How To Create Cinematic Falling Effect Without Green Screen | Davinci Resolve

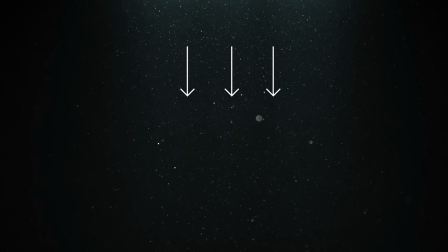(4:16)
The reason I did this is because the background I wanted to compose into already had light falling from above, with particle lights floating in the background. Since I was trying to match the lighting in that environment, I set up my top light the same way, so the direction of light will be consistent.
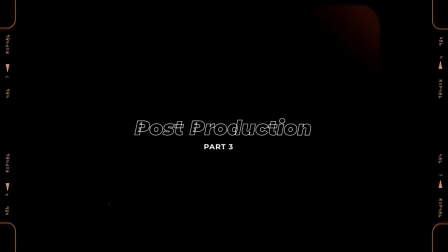(4:32)
And that's basically it for the shoot. Now let's move on into post-production. Now, before uploading my footage to XDesign, I first needed it to prepare it in Davinci Resolve.
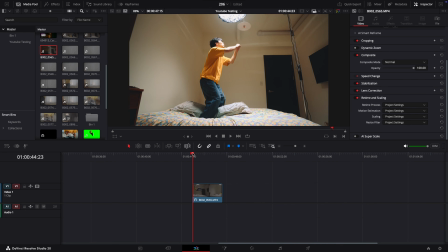(4:42)
As you can see, I already put the clip I want to use on my timeline, trimming out the parts I didn't need, and keep only the section where I jump until I fall onto the bed.
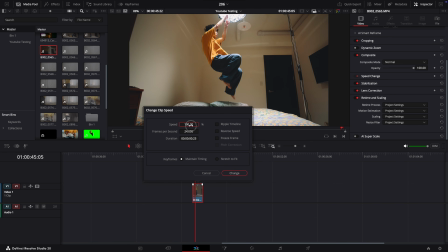(4:52)
Then I slow it down, I set the clip speed to 3, and under the retime and scaling section,
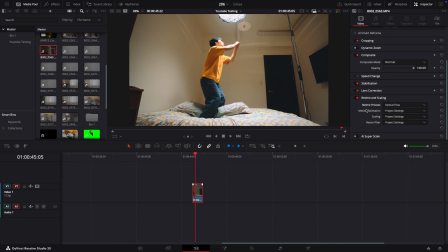(4:58)
I change the retime process option to optical flow, and set motion estimation to AI speed rate better.
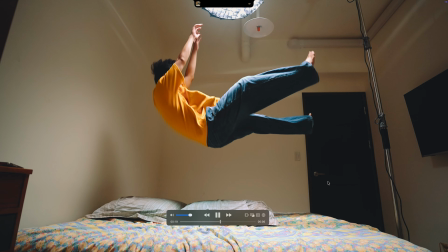(5:04)
In this way, Davinci Resolve could give us a really smooth slow motion result for our video. Once
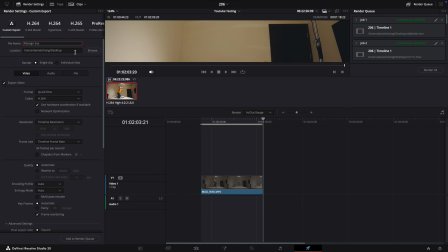(5:10)
I had that done, I exported the clip and it was ready for XDesign.
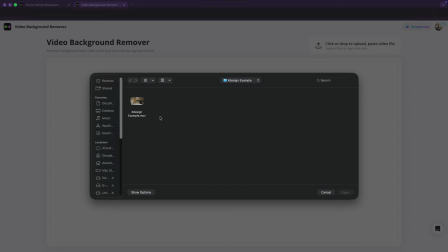(5:15)
From here, it's really simple. I uploaded my exported clip to XDesign, click remove, and boom.
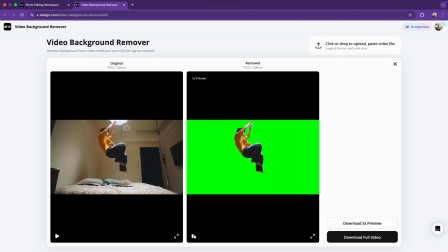(5:21)
Once it finished processing, my video was ready to download. They even give you a 5 seconds preview to show you how the result will look.
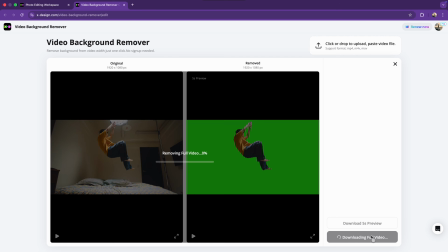(5:28)
Then you just click download full video and you can bring it into your editing software.
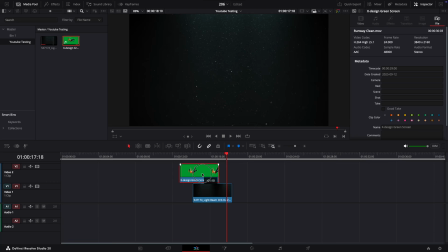(5:32)
Now I already placed my background footage on the timeline, so all I had to do was drag the new XDesign clip on top.
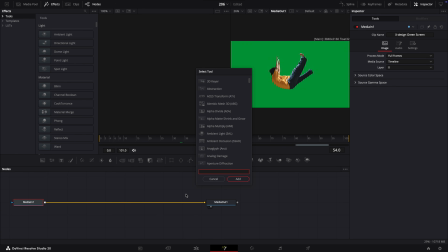(5:38)
Next, I removed the green screen background. I went into the Fusion page, pressed Shift plus space, and added the Delta Killer into my Fusion node. After selecting the green screen color with the picker, the background was gone. But if you look closely, the edges weren't completely clean.
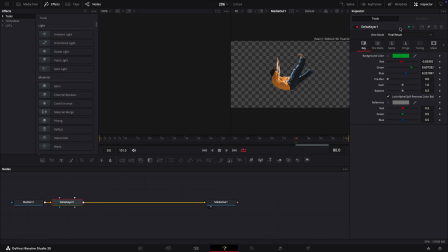(5:54)
They didn't blend perfectly with the background. So to fix that, I stayed in Fusion, opened the main options in the Delta Keyer, and adjusted the erase settings. That basically controls the edge of the main, and once I tweak it just a little bit, then now you can see our edge now look a little bit better.
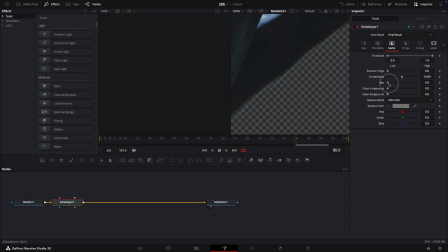(6:10)
And to push it even further, I added a little blur to soften the edges, and also used the restore fringes function to bring back some edge color so everything look more natural.
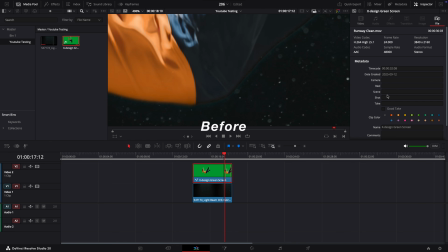(6:20)
If you compare the before and after, you can clearly see the difference. The edges now blend into the background a lot better.
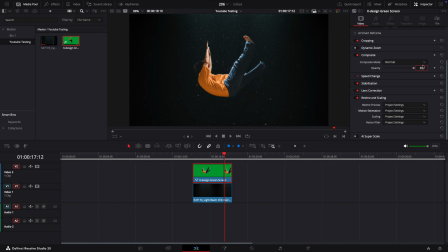(6:27)
But we are not done yet. I went back to the color page, lowered the opacity to about 65%, and dropped the saturation down to around 45. That helped the subject blend into the background much more seamlessly. And now we are ready to add the Foley movement for our subject.
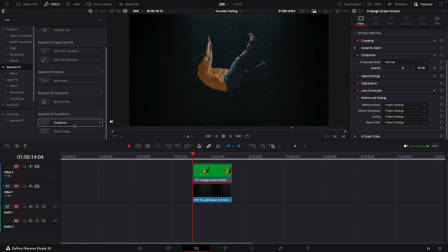(6:43)
To add the Foley movement and change the size for my subject, I added a transform effect on my clip. I set the zoom to about 0.29 and added keyframes for the Y position, so our object could move from here to here while the video is playing.
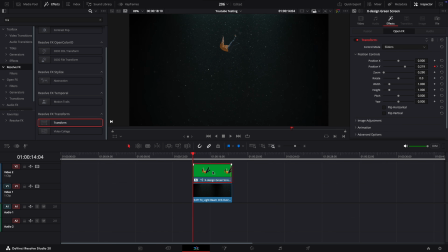(6:57)
On top of that, I also added a sliding rotation, starting from the beginning of the fall and ending at about minus 6.2 degrees. That little bit of motion makes the fall feel smoother and look more realistic.
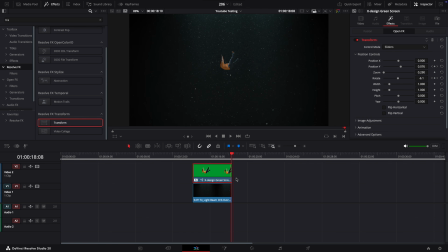(7:10)
For the final touch, I wanted to do was add a light ray effect to the background, so the light from the top would look more cinematic and noticeable. So I went into the effect library, typed in light rays under the OpenFX, and dragged it onto my background clip.
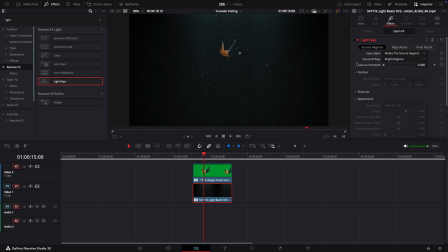(7:24)
The first thing I did was change the source share hold to 0. By default, the effect was only picking up the little star in the background, but lowering it to 0 made it detect the main light from above, which is exactly what I wanted.
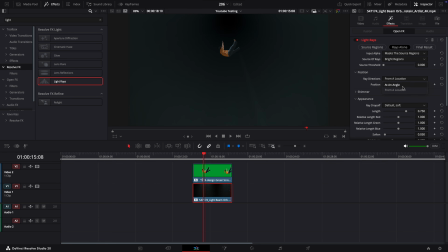(7:37)
Next, I switched on the raise along options, went into position settings, and changed the direction from A location to add an angle. Then I set the angle to 180 degrees, which made the rays point straight down, matching the top light. Finally, in the appearances section,
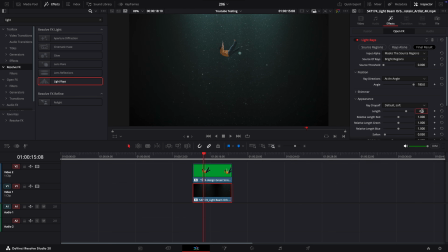(7:53)
I adjusted the length to about 0.5 and also softened the light ray and adjusted the brightness until it looked right. And that was it. Adding those rays really tied the whole shot together and gave it that cinematic falling from above look.
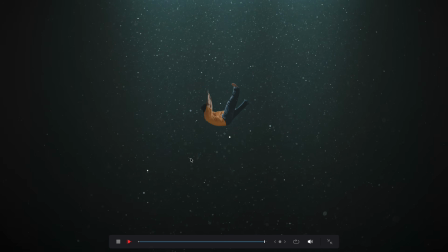(8:07)
So that's how I created this falling effect. What normally would have taken me hours of masking and tweaking in a pose or set out the green screen, I was able to do it in minutes thanks to XDesign. Even though they currently only offer 3 video tools, they are powerful enough to make your workflow faster, easier, and more creative.